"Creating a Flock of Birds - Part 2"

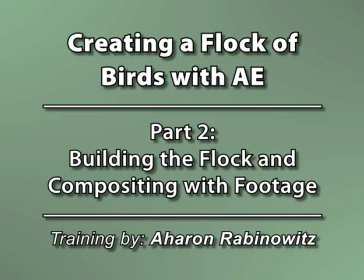[0:12]
Hey, this is Aaron Rabinowitz for CreativeCow.net. In part 1 of our bird flock tutorial, we created a bird that we'll be using as a part of a flock.
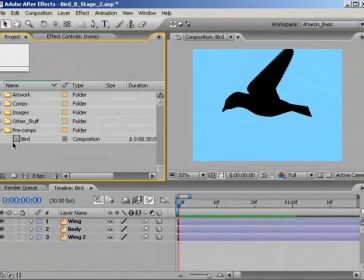[0:20]
So, let's just jump right back into it. Okay, take our bird composition that we made last time and drop it onto the Create New Composition button, which will create a new composition the same size and length as our bird composition. First thing I want to do is make the composition bigger.
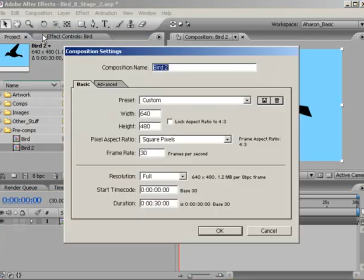[0:36]
Choose Composition, Composition Settings, and then set it to 1000 by 1000 pixels. I'm also going to change the name of the composition to Bird Flock. Hit OK to confirm.
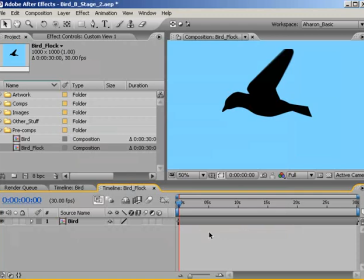[0:52]
Good. Now I've got a little more room to play with.
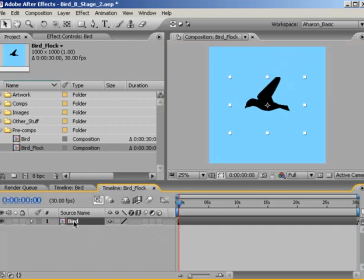[0:56]
Next, with the bird layer selected in the timeline, hit S to reveal the scale property for the bird layer. And then let's scale the bird layer down to about 20%. OK. Next, let's click on the 3D layer switch to make the bird layer a 3D layer,
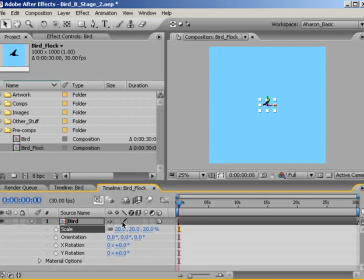[1:13]
and turn on its collapse transformation switch to fully bring its 3D attributes into this composition. If you aren't clear on why we just did that, see my earlier tutorial on working with Z-Scale in After Effects, which explains it in more detail.
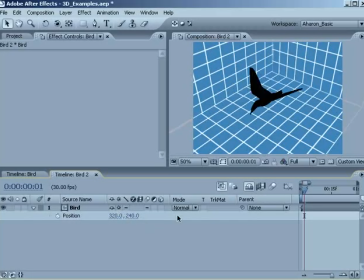[1:25]
But the short of it is that turning on collapse transformations preserves all sorts of properties from layers in a nested composition. In this case, the 3D aspects of the layers in our nested bird comp. The 3D wing and the body. But despite all of this, it doesn't have 3D coordinates.
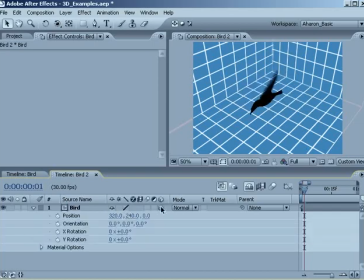[1:41]
On the other hand, activating its 3D switch allows it to use a 3D coordinate system, but doesn't actually bring the 3D attributes into the composition. So on their own, neither makes the nested composition fully three-dimensional. However, the combination of collapse transformations and the 3D layer switch
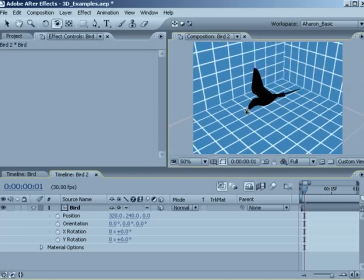[1:59]
working together make the nested composition a full functioning 3D layer.
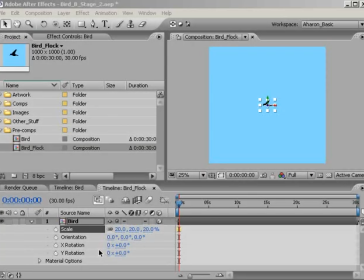[2:04]
Okay, I want this bird to sort of float around the comp window a bit, so I'm going to add a wiggle expression to its position property. This will create a small amount of random motion for some added realism. With the bird layer selected, hit P to reveal the position property.
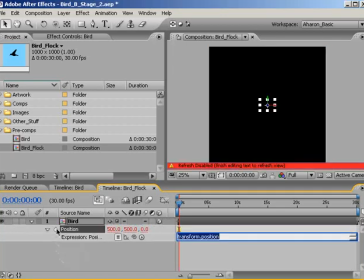[2:18]
As before, Alt-click on the stopwatch to create a new expression, and then add the expression you're seeing here on your screen.
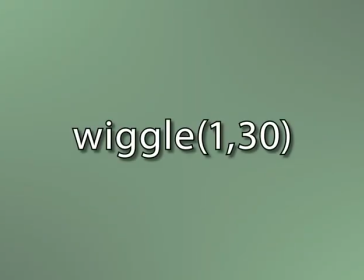[2:26]
This expression means 1 time per second, wiggle the layer up to 30 pixels off its current location on every axis. So our first number is a rate of wiggle, and our second number is the amount of wiggle.
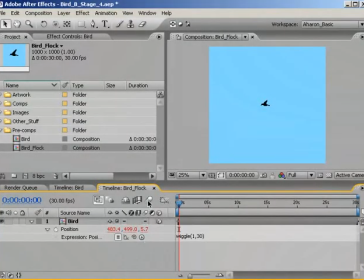[2:40]
Oh, for accurate viewing purposes, I don't want to forget to turn on the motion blur for the composition. As you can see, we can't turn it on for the layer because we've collapsed our transformations, which means that since we have the pre-comp layers with their motion blur already turned on, After Effects will render any motion to those layers as motion blurred.
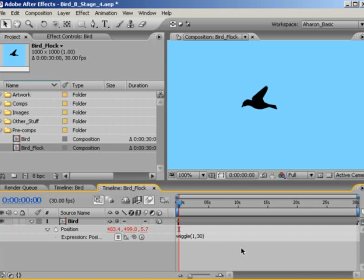[2:58]
By collapsing transformations, we're telling After Effects to use the blur settings from the original composition, so we can't control it from here. By turning on the composition's motion blur, we're actually just telling After Effects to show us the blur.
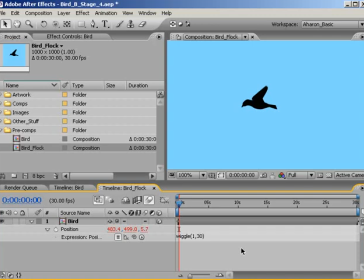[3:12]
Unless we tell After Effects not to in our render settings, all motion blurred layers will be blurred when rendering, but we won't see that in a RAM preview until the composition's motion blur switch is turned on. Okay, a quick RAM preview and we can see that our bird is floating around a little bit with its blur turned on.
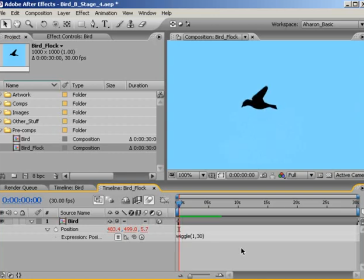[3:32]
Now, let's make several copies of our bird by selecting the bird layer and hitting
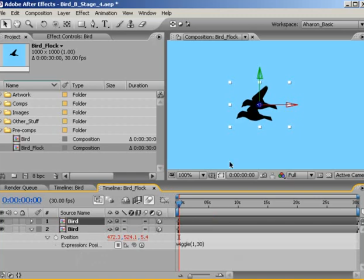[3:37]
Ctrl D. Then I'll position it a little bit away from our original bird. You know what? I'm also going to move it away slightly in Z space. Okay, and now I'm just going to do the same thing over and over again, creating many copies and positioning them.
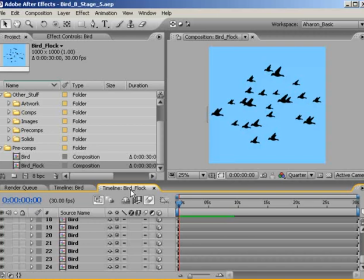[3:53]
I'm going to flash forward in time a few moments where I have my birds set up. If you'll notice, I've also scaled a few of them up or down a few percentage points to make them look a little different. However, a real problem that's going to make these look awfully fake is that all of their wings are moving in perfect synchronization.
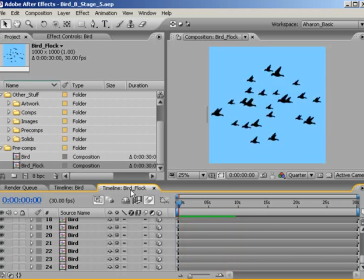[4:10]
We want some randomness, so what I'm going to do is start moving each layer backwards in time to slightly different points, so that they each start on a different wing position.